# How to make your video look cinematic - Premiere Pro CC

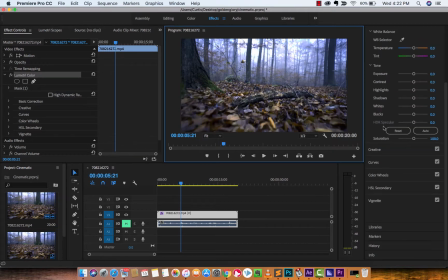Let's go ahead and start with temperature. This is a big one inside of color correction. Now, this has actually already got kind of like a bluish tinge to it, which is, if we're trying to make a scary movie or like a scary suspense horror movie, that's kind of the direction you want to go.
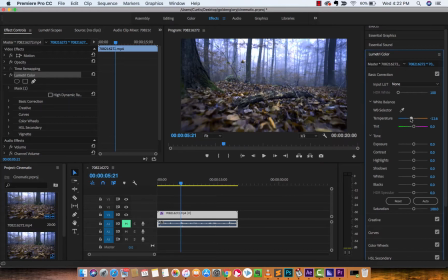So I'm going to go ahead and just keep with this, and I'm going to go ahead and add in, I'm going to just change it up a bit. Now, if I go like crazy on this, like way low, you're going to see here why I drew the mask, because we've got the right side, which has got all the temperature adjustment to it,
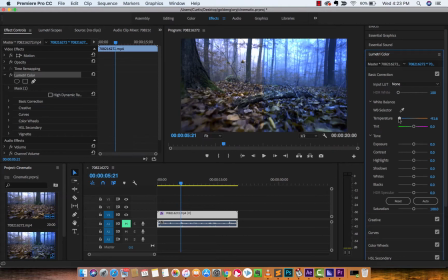and then the left side, which is the standard footage. So I'm just going to go ahead and drag and drop that. I'm going to drop that a little bit, make it a little bluer. You can also add a tint if you want to be purple or green or whatever. This is actually really useful if you're doing like an autumn scene where you want it to be brown leaves and stuff like that.
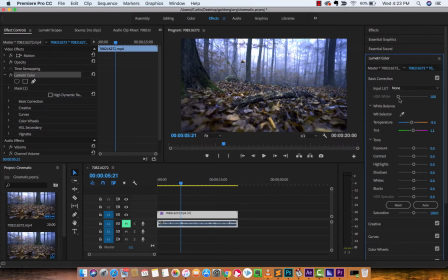But let's just leave that as is for now. I generally increase exposure, but in this case I'm going to decrease it because we're going for a bit of an evening scary look. So I'm decreasing the exposure. I'm going to increase the contrast a bit. Actually, how's that looking?
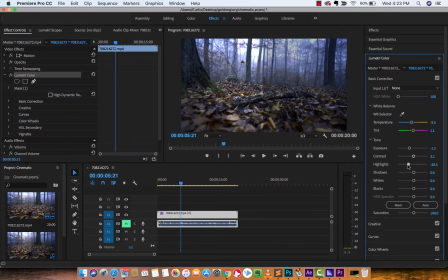Yeah, let's go a little bit up there. I'm going to change the highlights. You know what? I'm going to increase the highlights. The shadows are going to go down a bit because we want it to be darker. And you guys basically see what I'm doing here. Every single project is different, but what you're looking for is specific to you.
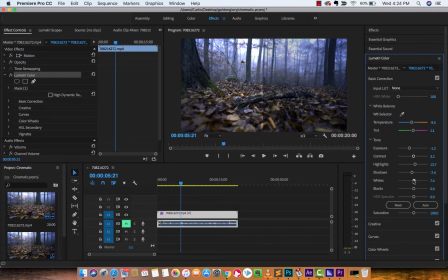You know better than I do what you want, if you want to increase the whites or decrease the whites. But here is how we go ahead and radically adjust. I'm going to decrease the blacks, increase the whites, because that's the kind of look I'm going for, not because I'm racist. Just kidding. That was a bad joke, but whatever. I tried. And yeah, we're going to go down a little bit further.
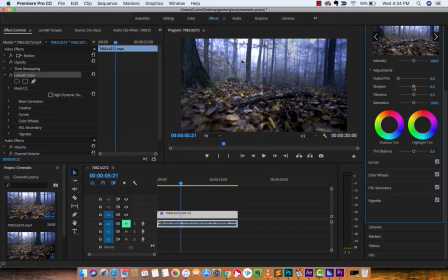We're going to go into creative. And here we can sharpen, add some vibrance, add some saturation. I kind of like the sharpen look. It looks good to me. Increase some saturation. What do you think, guys? Actually, that's looking pretty good. It's a little bit blue, but you know what? In a film, that's often what the scary movies go for.
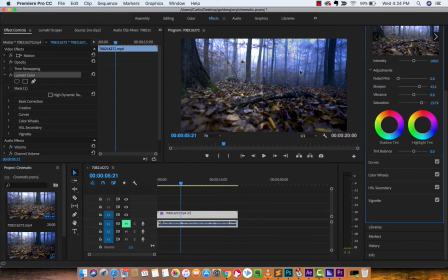They go for that really cool bluey with bright white scary look. So you know what? Maybe we're getting close to where we want to be. Curves, every guy likes that.
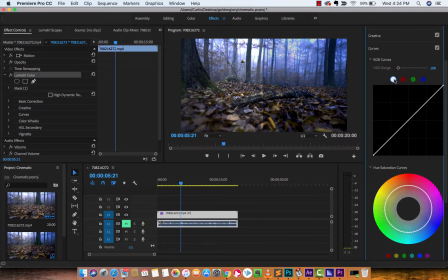You're going to notice here that there are 4 sets of curves here, so you can work on the white, red, green, and blue channels. The white is usually the one most people work on, but again, you can go ahead and make changes as you see fit.
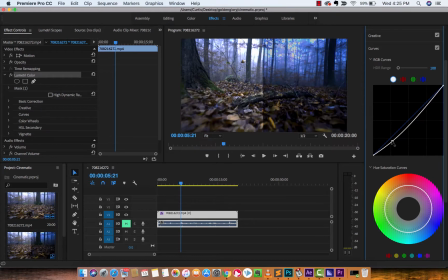So if I pull that bad boy down, it gets really dark. And if I pull it up, well, it gets a little lighter. I'm going to maybe just do some slight changes. What do you guys think? Does that look about right? Not 100% sure on that part.
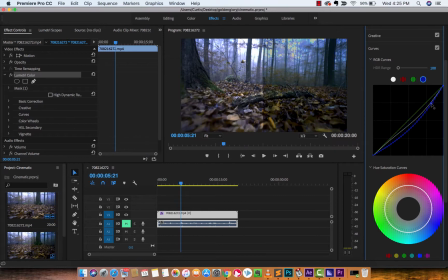We're going to change the blue. I think the blue is pretty overdoing it. So maybe I'm going to just drop the blue a bit because it's blue as hell. Like this is a Smurf. So there, okay, that's, yeah, so maybe down just a smidgen.
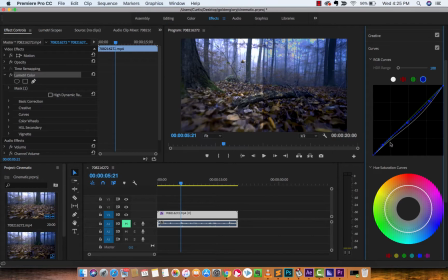There's not a whole lot of changes, as you guys can see here. And also, as we make changes, you're going to see this is the middle line is obviously the
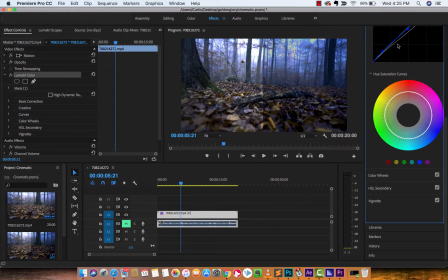medium or the median, and then the little changes are where we've gone, you know, outside on the different curves.
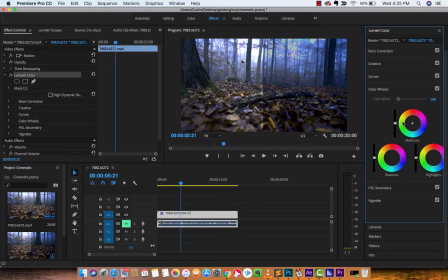And guys, this is how you can make some pretty wild changes to your footage. You've also got the color wheels here. I'm not going to go too far here, but you know, the shadows, maybe we want to add some into the shadows. Let's maybe make the shadows a bit bluer. Whoa, too blue.
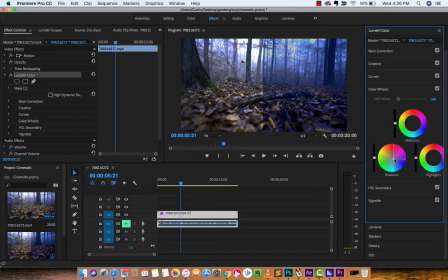Whoa, that's like a Madonna song. No, that was True. No, I don't friggin' know. I don't know because I'm a dude. I don't listen to Madonna. Come on. But anyways, guys, you want to add in some highlights with some, you know, some changes. This moves very, very slowly. But this is how you guys go ahead and make changes, make your footage look cinematic.
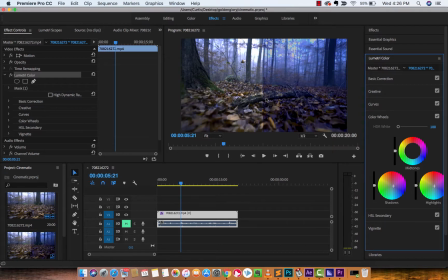Again, if you get footage that you didn't like outside of on your first take, go ahead and make these changes. It makes a huge difference. Let's go ahead and actually just take this stupid mask off. This is it. Take the mask off, Scooby-Doo. All right.
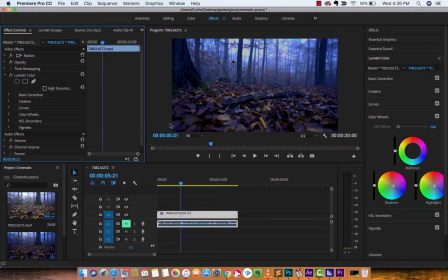So this is it without the mask.